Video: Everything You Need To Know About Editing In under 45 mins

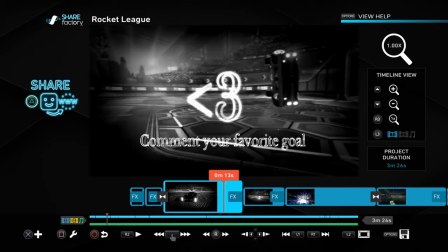The 200 subs appears right after the stream goes by, so that people don't really realize it, and it's a message, sort of, you know, without cutting off the words too much.
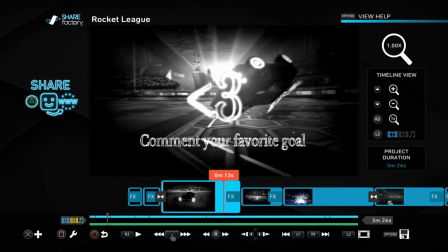Alright, and then I just had this because, you know, well, this cinematic was pretty good.
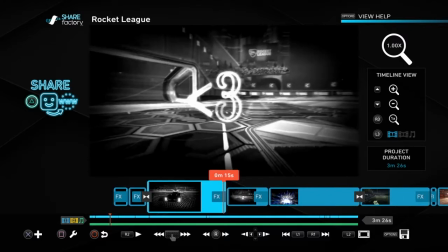I just went into my, I went into a private match and set my car to black, like everything to black, so that it looked pretty cool right here.
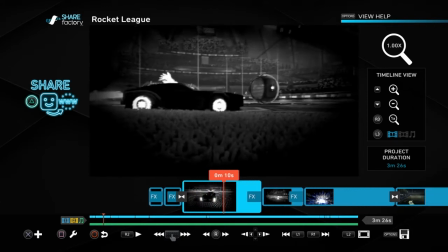Like my car isn't like radiating a color. But that's like completely stylistic.
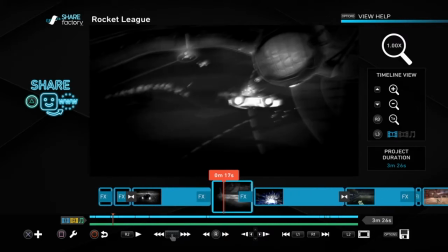You can do whatever you'd want with that. And then I have a preview of the clip.
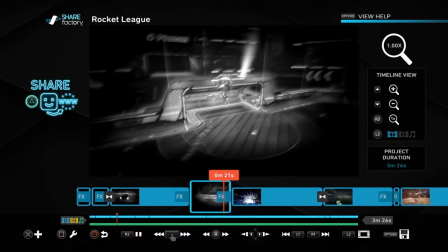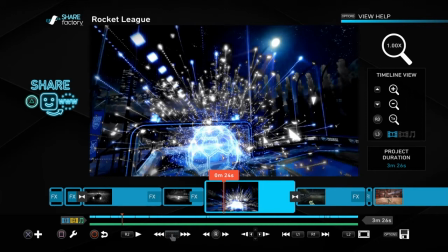And I use the song to my advantage here because it said blue skies. So like the cinematic here, I used a filter called Neuer.
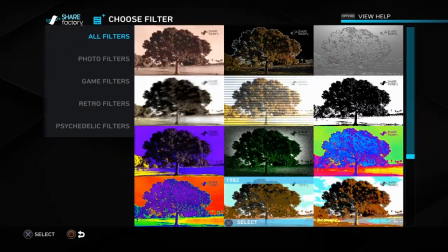Here. I'll try and find it here. It's down at the bottom. It's called Neuer, right? And if you want any color to show through, you have to edit filter and go to the hue, and you put it up, and it'll go through all the colors.
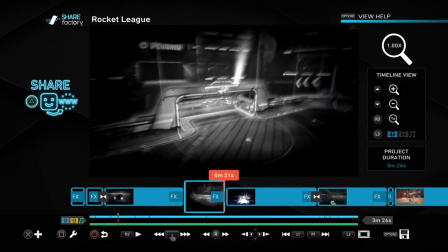And then I just put it on the deepest blue I could
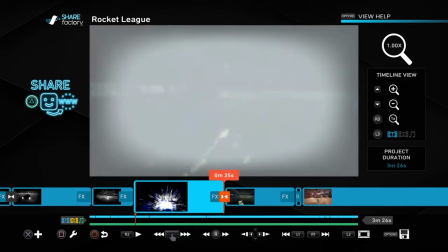get. And it makes the montage look super artsy right there. And then once the song starts kicking off and speeding up,
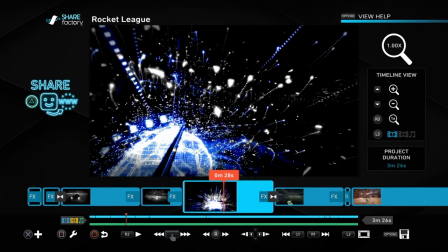I used a transition into the actual montage, and then I can just start editing my clips instead of an intro.
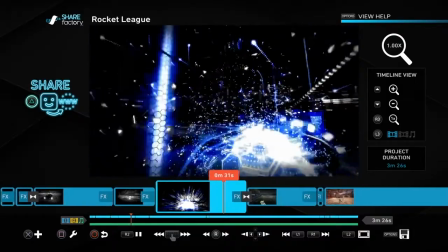Step out of the shadows and walk into the light. Yeah, it's gonna be blue skies.
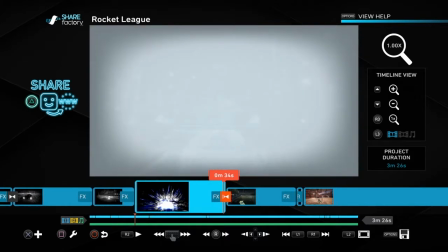And that's how I did that. I used a little bit of a blur fade too here, so it wasn't completely blue.
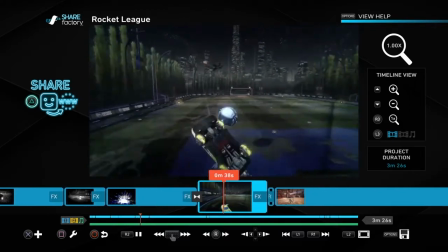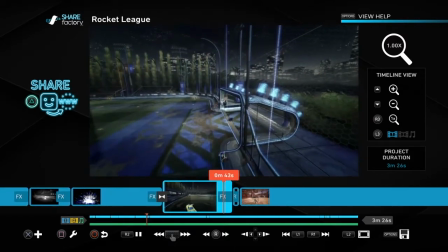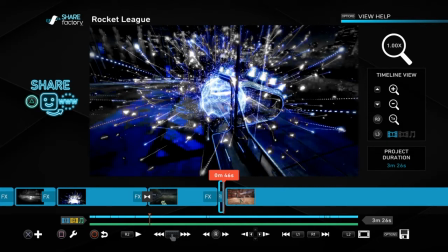Alright, and then I used the beat drop to my advantage there and synchronized it with the goal being scored.
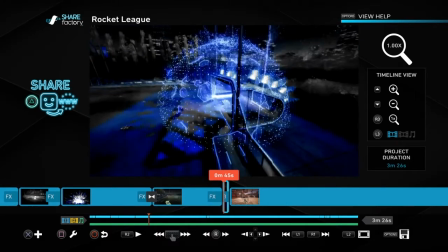So instead of it being completely gray here, I used Neuer again and made it blue to pop.
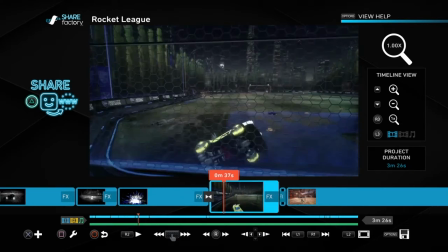So it'll pop out whenever the bass hits.
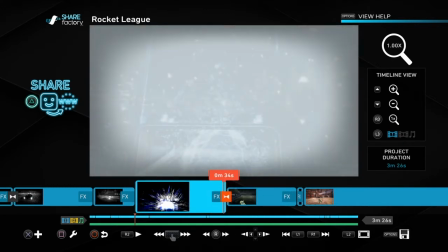So now that we have the intro, I'm going to be getting into the montage and all the techniques I used to do the actual montage.
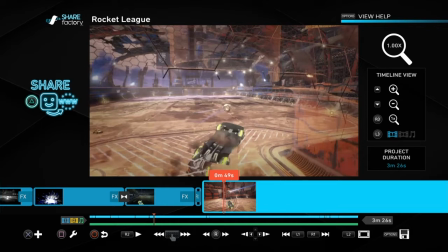Alright, now this is where sort of I get into earlier how I hated SHAREfactory and it was stupid.
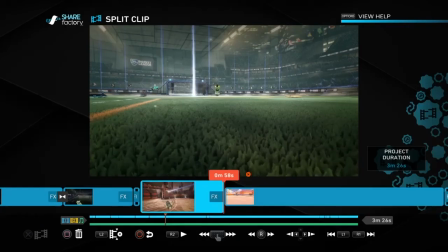And mostly it's because this. Whenever you split a clip like this, you can't go 1 second ahead.
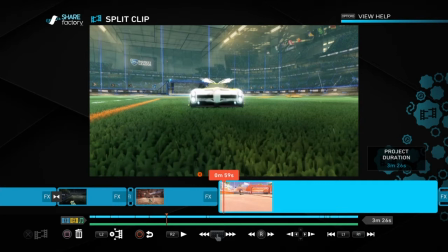Like if you wanted to split a like millisecond clip, which I always want to do because it's like fast-paced montages look the nicest,
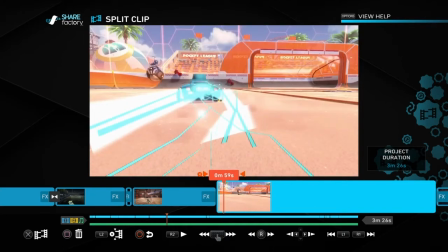but instead you have to wait a whole second, and some songs just don't allow you to do that with the way
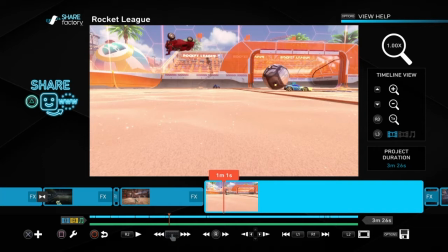they are, like how fast they are. So you can't do it with just 1 second. You need a little bit less than a second. So I will show you a technique I use later to get them all down to less than a second, or like real quick flashes of letters or whatever I want in there.
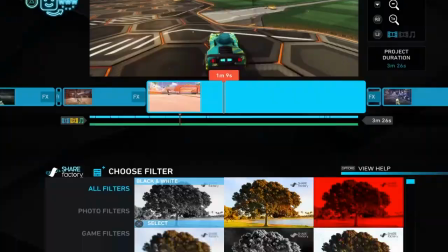So I'm gonna add this filter back so it doesn't look trashy.
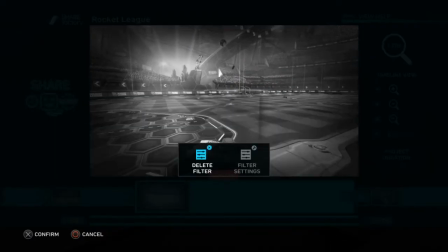It was dreamy, and then edit filter settings 45.
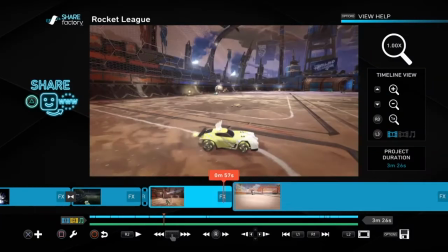That's like the golden ratio right there. All right, let's see if I can find
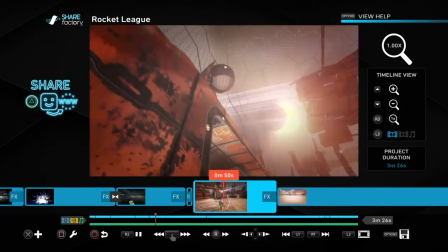it. Yeah, right here. So, okay. So here's how I do this.
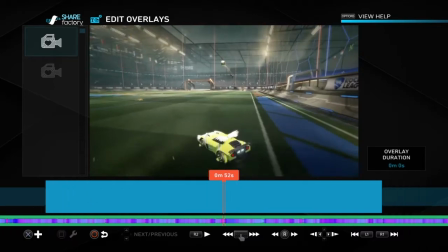So whenever you're in here and you're looking around on the bottom screen where all the little color strips are,
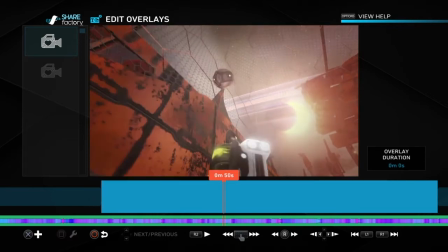there's certain colors that are darker than the other ones, and that's where the beat is,
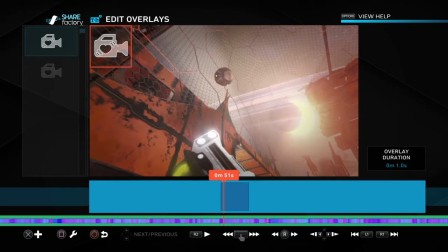like the hit of a drum or percussion sound is. So once I see this little dark purple right here where I'm over, this little dark purple, that's usually where the drum hits.
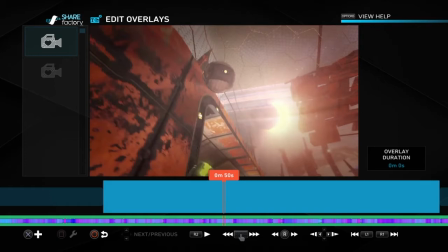So I put a camera.